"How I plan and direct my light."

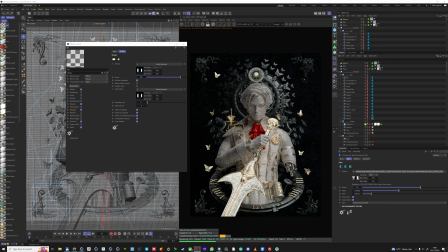And also I just liked how it looked, because it has very punchy, I specifically made that light fit well with the nature of the gold. So it really complements the elements here. Here I'm just doing some
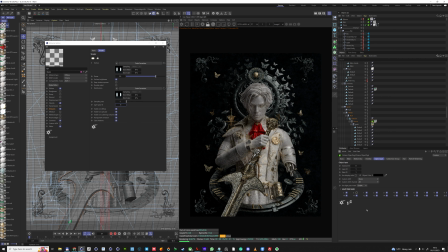region render as well, just to kind of see, because it is a bit slow.
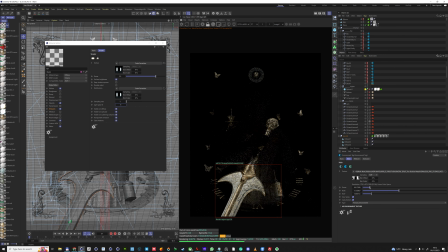There's a lot of like reflections and stuff, and you can see now I have full control over the character's light in the background, and I have a separate slider on the left hand side for my materials, which is the emissives. But because it's all linked, I can basically have two HDRs that are affecting the scene separately, and you can see the sphere here.
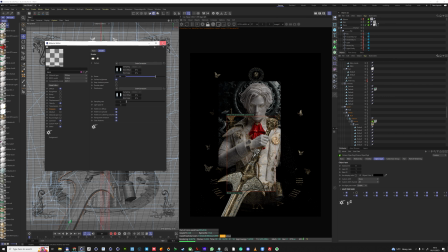Now the small tweak that I've noticed, and this is something that you see if I rotate it,
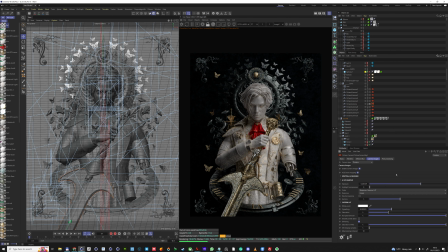it doesn't do anything because it's now projected with these sliders here, so I have to use the
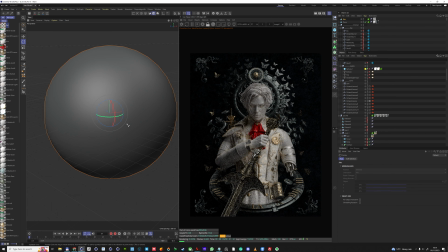projection from the tag. But one thing that I noticed that, and it must be a Octane limitations, is that you have to go to a Octane tag and change the visibility of that sphere, not just hide it from the camera,
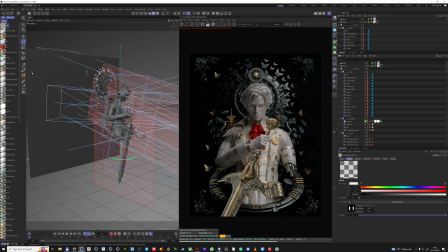but just also lower the transparency. Otherwise it will affect shadows and stuff.
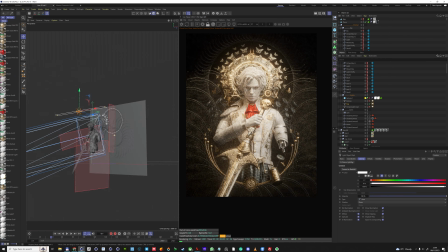Even if you untick the visible shadows,
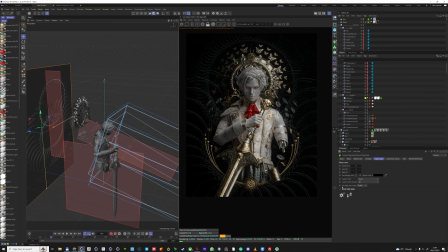I think it's just the fact that there's a large object that Octane doesn't know how to handle.
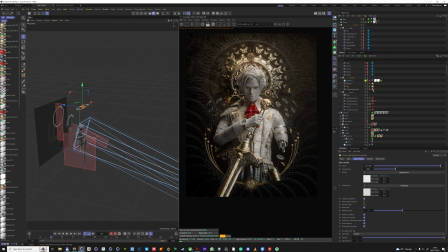I don't know exactly if it's a glitch or it's just like how it works, So here I'm back at the scene.
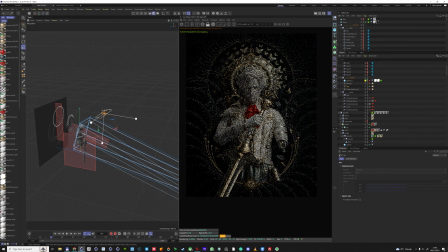And one of the things you see, I changed a bit of the model was changed a bit, and from the first one I still use the same lighting. There's nothing really changed here. The sword isn't lit now just because I noticed that the lighting on the sphere from the sword was kind of slow, so I keep it till the end of the render.
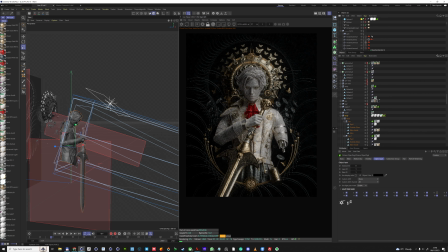I'm gonna just tweak it at the end, just because I figured that it was just too slow for more explorations. And what I did here was I changed the model slightly just because I felt the background was too heavy.
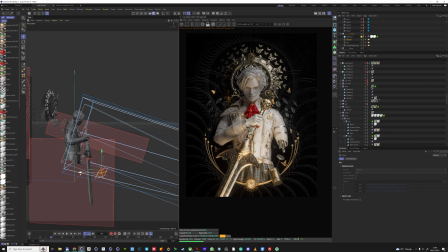It almost felt too mechanical with the larger ring and things like that, and I really wanted to make it very subtle and almost give it a bit more like kind of a organic, but also a kind of complex feel.
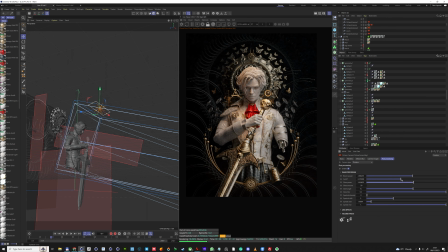So I made a background out of splines, and I use like cloners and rotations, and made some patterns that feel very organic and have almost this kind of
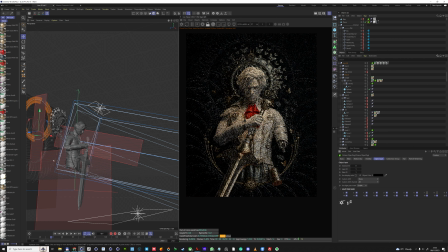there's a bit of like this kind of very rich feel to it, but I also kind of wanted to make that background feel like it almost has somewhat of a like a nature inspired vibe,
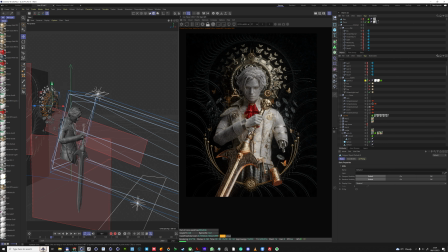right? Because the background in a way is inspired by the tree that's from the game. That's like almost like I could probably say it's a tree of life, depending on the metaphor. So I kind of started tweaking that, and then while we're back here, one of the things that I do now, because I have the lights, the HDR set up, I have the sword separately,
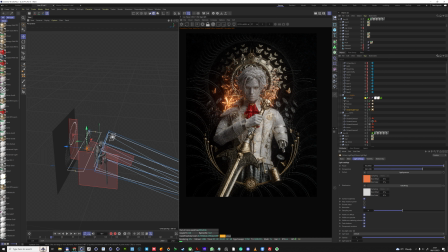so I know I'm going to light it with that sphere at the end. Now I decided to like look at the larger mood, and there's few things that I do in my lighting, which I shown before.
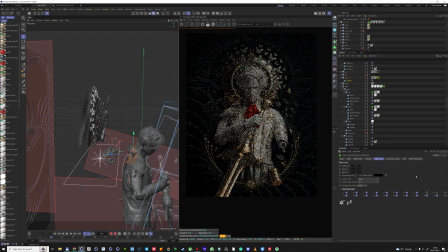One of the things is that I love to do is anytime I use a light, I go heavy into fall-offs, and that goes into the distribution channel on your light.
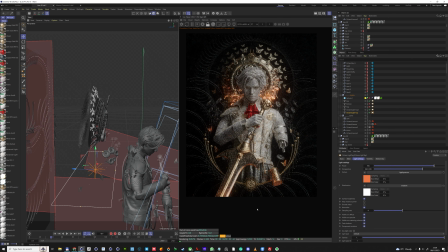And for that I use either gradients, I use a fall-off node.
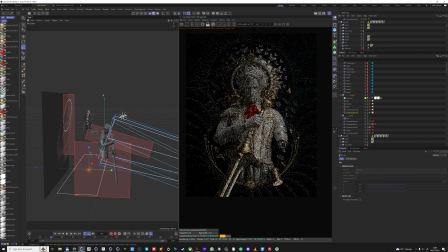I think is important because I think one of the things that really make great
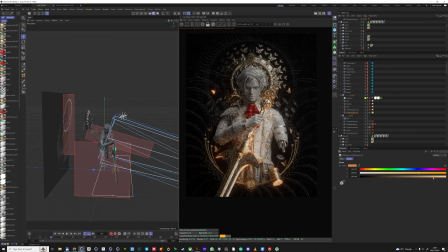lighting is to have a full control over how far it reaches and kind of how it's painting the image for you. And you know, one of the things that I like doing is, like, once I set up my lights, I try to always make sure that both the sides of the light, you know, and that depends not just for the side of the shadows,
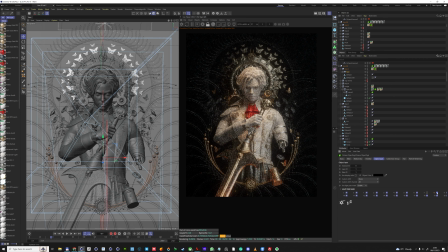because obviously if you use surface brightness, that correlation can change.
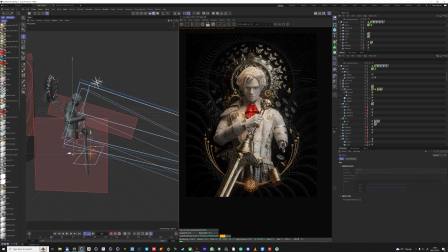But I also want to make sure that I have a good mood, and it is something very subjective. But for me, you know, I try to always look at edges and highlights and where I'm driving the direction of the eye, right?